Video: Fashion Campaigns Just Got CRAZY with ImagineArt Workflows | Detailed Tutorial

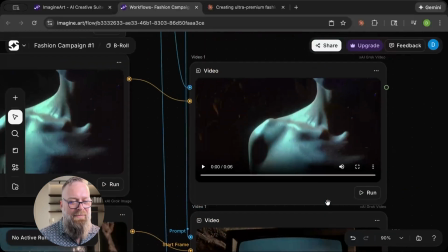Like your mind is just like, oh yeah, this makes sense. And you don't realize it's a completely different clip on top.
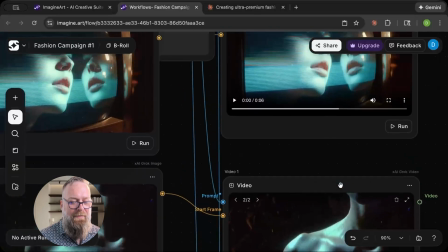They gelled really well.
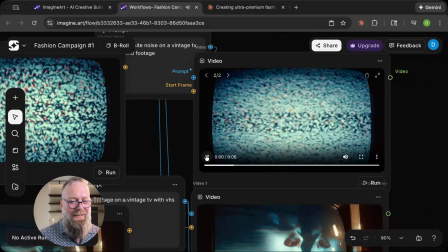I didn't like what I was trying to do static here, and yeah, I gotta say Grok video is not great at static.
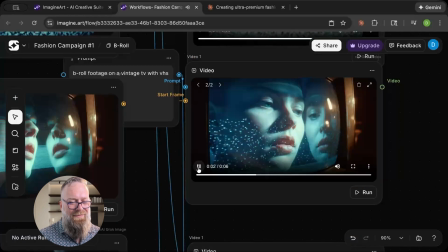This just felt a little too max headroom to me. It was kind of cool, but didn't really fit the vibe I was going for. Neither did this.
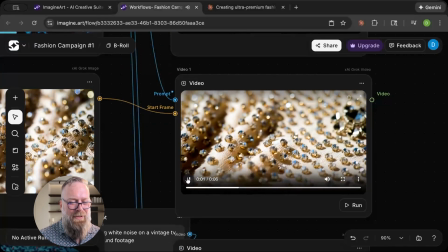I don't think I ended up using this. It's just kind of lame. It was supposed to be a texture shot, and it just didn't match the vibe.
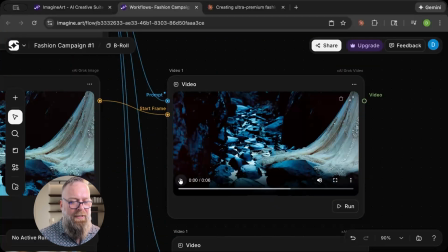I liked this one though, but I used it so briefly, sped up, just to create some visual separation.
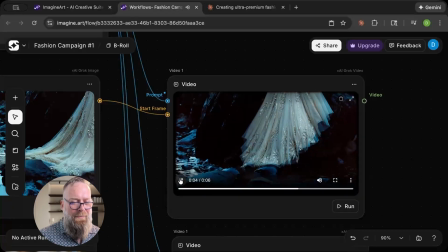It kind of lost the plot a little bit, but it did give me some texture, water moving the stones.
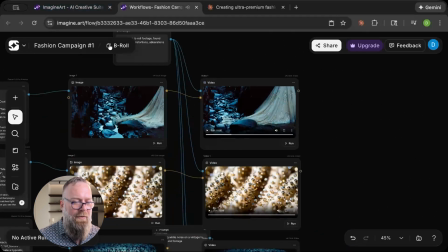So yeah, there we go. And then to wrap it up, I needed a title card to show at the end.
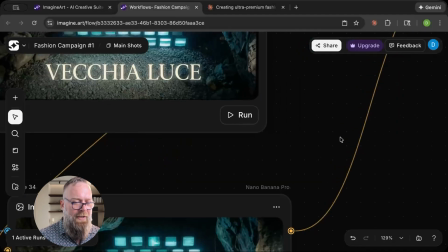And for our fake fashion campaign for VECCHIA LUCE.
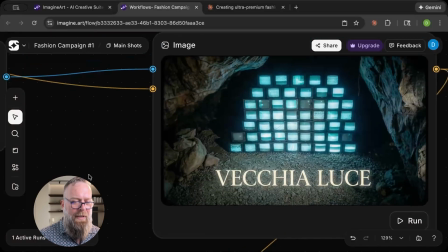And so I started out by feeding Nano Banana Pro
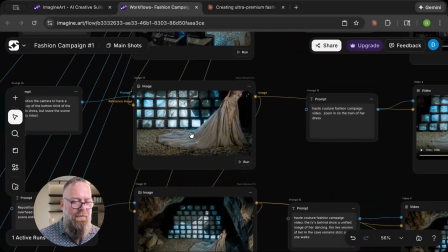the reference image of her in the cave from overhead here,
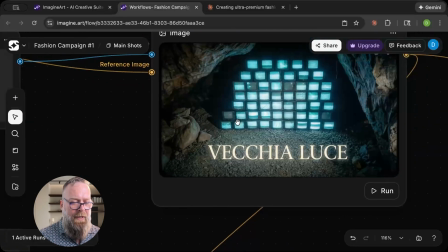and had it put my brand name there.
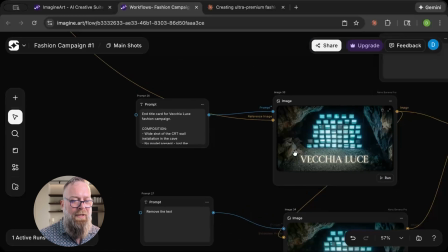And then I ran it again to have it just remove the brand name. So first prompt there, in title card for VECCHIA LUCE fashion campaign.
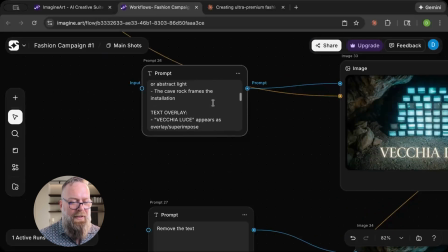I just had Claude make this up for me. And then basically told it just, remove the model and then remove the text.
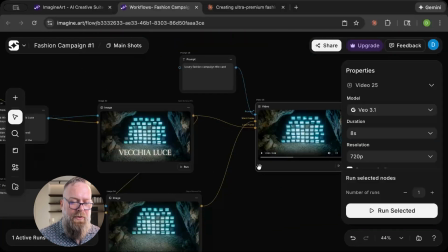And then I used VO 3.1 to do an animation for it.
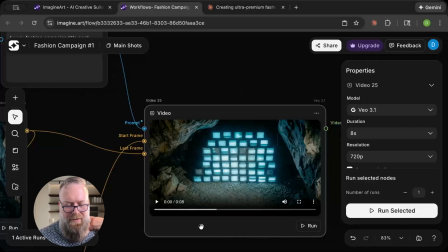And I even ended up using the sound. The sound it came back with was a little funky, but it was synced to the video in a way that I thought was pleasing, and it kind of gave you the feeling of being in a cave. So I was able to make use of that as well. I hope this has been helpful for you. I really am enjoying creating these videos and showing you guys how this is accomplished.
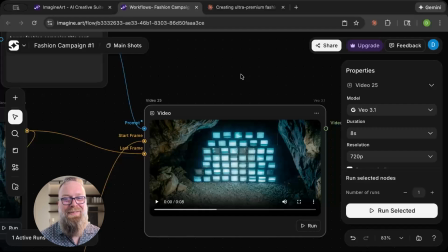What a day we live in where we can just come up with an idea and rapid fire create such compelling imagery so readily, so easily. So again, I'm David with ImagineArt. We'll see you on the next one.
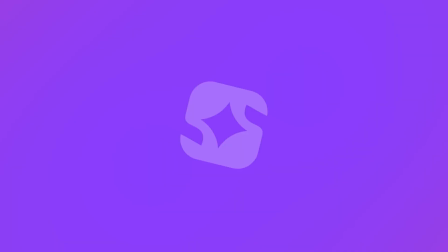Comment workflow below if you want to get a copy of the workflow.